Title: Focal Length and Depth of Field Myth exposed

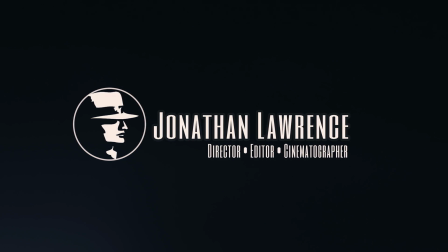[0:00]
Hey everybody, Jonathan Lawrence here. I was in a conversation today with some other filmmakers and I asked them if they prefer short lenses or long lenses. And most of them preferred long lenses and then I asked them why. And the reason they gave was that long lenses have a more shallow depth of field than wide angle lenses.
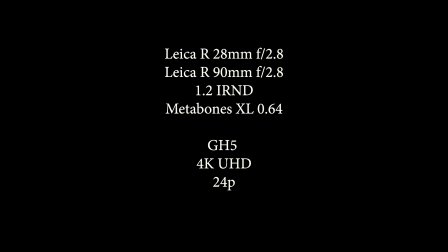[0:19]
So I went out to the backyard with my camera and a subject, my hat, and ran some tests. I think you will be surprised by the findings. So let's take a look. So, this is a really, really super simple test.
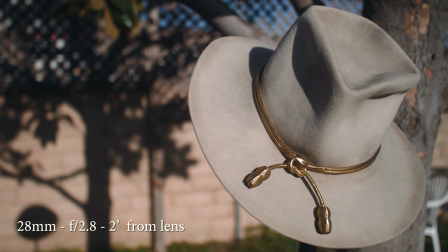[0:34]
I've got a 28mm lens here, and you can see what I'm getting. Don't mind the colors.
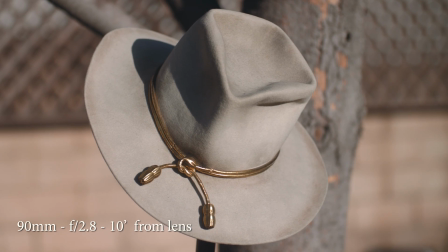[0:42]
I didn't really color grade this or anything like that. This is just for the test. And here's the 90mm lens, also at f2.8, and about the same frame size,
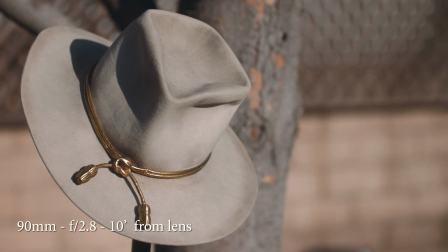[0:51]
which is the only way to do a fair comparison on focal length and depth of field. Okay, so the hat is the same distance from the tree and the wall.
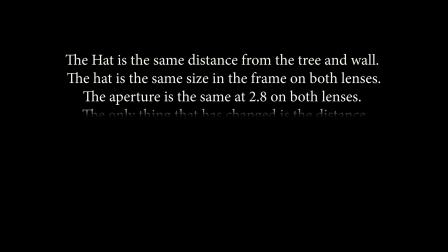[1:00]
The hat is the same size in the frame on both lenses. The aperture is the same on both lenses at 2.8. The only thing that's different is that the distance from the hat and the lens has changed.
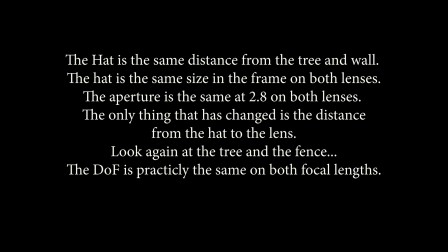[1:12]
Now look again at the tree and the fence. The depth of field is practically the same.
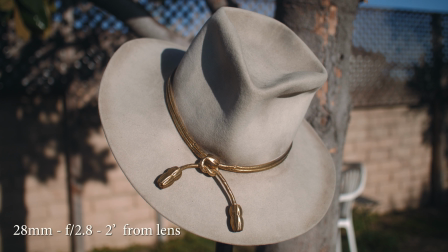[1:16]
Now it may not look like it at first, but we are going to take a closer look at what I'm talking about here.
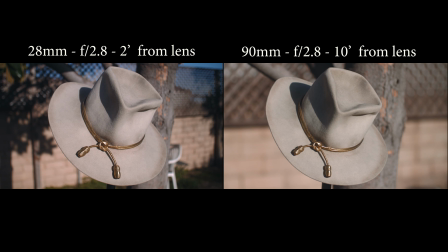[1:23]
on a side-by-side comparison yes it does seem that the hat on the right the 90 millimeter does have more shallow depth of field okay i i admit that it looks like it right off the bat and if you look at the hat on the left yes we have shallow depth of field which some people say you can't get with the wide end lens ta-da but
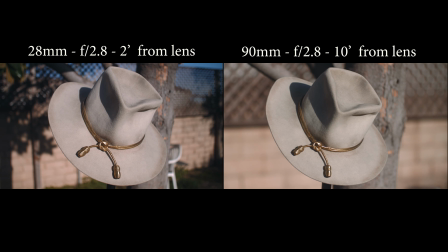[1:42]
uh let's look closer at the hat on the left the 28 millimeter on the 28 millimeter there's a lot going on in
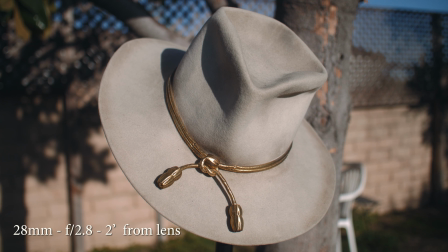[1:49]
the frame you see a lot more field of view, a lot more width in the background, more detail in the background. It could be distracting, especially if it weren't soft background at all, but you can see it as a soft background. And if this were a well-composed frame, there would be things in that background that contribute to the story.
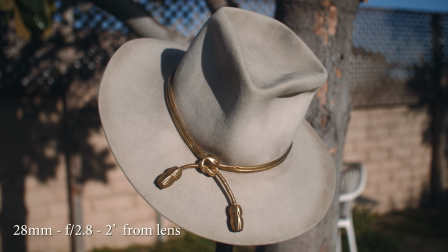[2:10]
This might be a good lens to choose if somebody's standing close to the hat and they're about to pick it up or they're about to set it down. And you want to kind of get that feeling of immediacy and that you are right in the middle of the action.
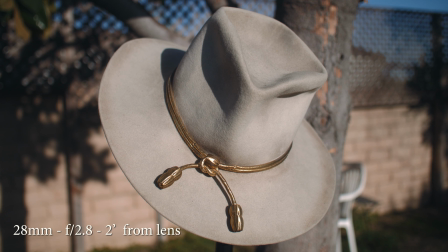[2:24]
But we're not talking about that today. We are talking about depth of field. So let's now take a look at the 90 millimeter.
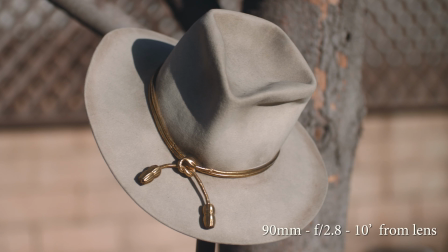[2:31]
Okay, so right off the bat, this isolates the hat a lot more. Just the hat. You're really not paying attention to the background. I can certainly see the reason for using a lens like this. And I've used this lens a lot. I love this lens. And the background does appear to be more out of focus because my focus is now directly on just the hat.
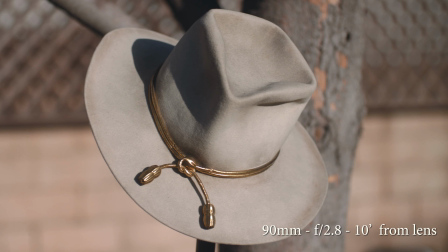[2:50]
This is a great purpose for longer lenses, but the depth of field is not that much greater than on the 28mm. Let's look closer.
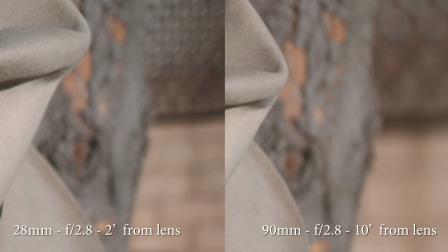[3:00]
I've cropped in considerably in Photoshop, but as you know, that will not change the depth of field captured at the time of the shooting, or image gathering, I guess in this day and age. So take a look at the tree and the wall and I'm going to highlight an area here that I specifically want you to look at.
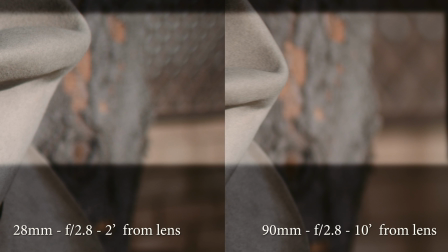[3:19]
Now remember nothing has changed except the 90 millimeter camera lens is further away from the hat than the 28 millimeter. The tree is the same distance from the hat one foot away and the wall in the background is about 15 feet away from the tree.
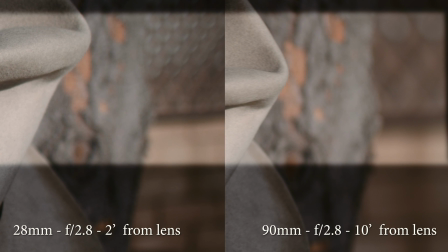[3:35]
So the only thing that has changed in the full shots is the field of view. You can see the tree bark on both images is actually the same. There is no difference really in the softness, the depth of field.
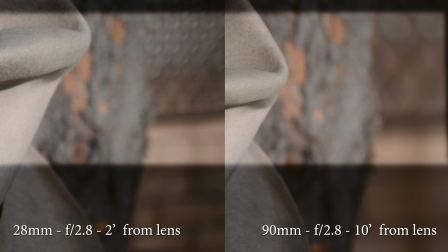[3:52]
And the wall on the 90mm does certainly look ever so slightly softer, but not enough to maintain the argument that longer lenses are shallower than shorter lenses.
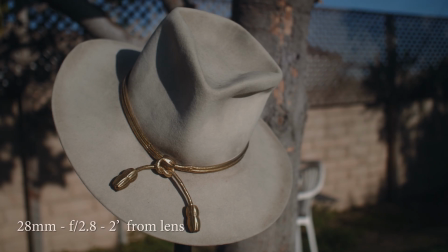[4:05]
I understand the myth.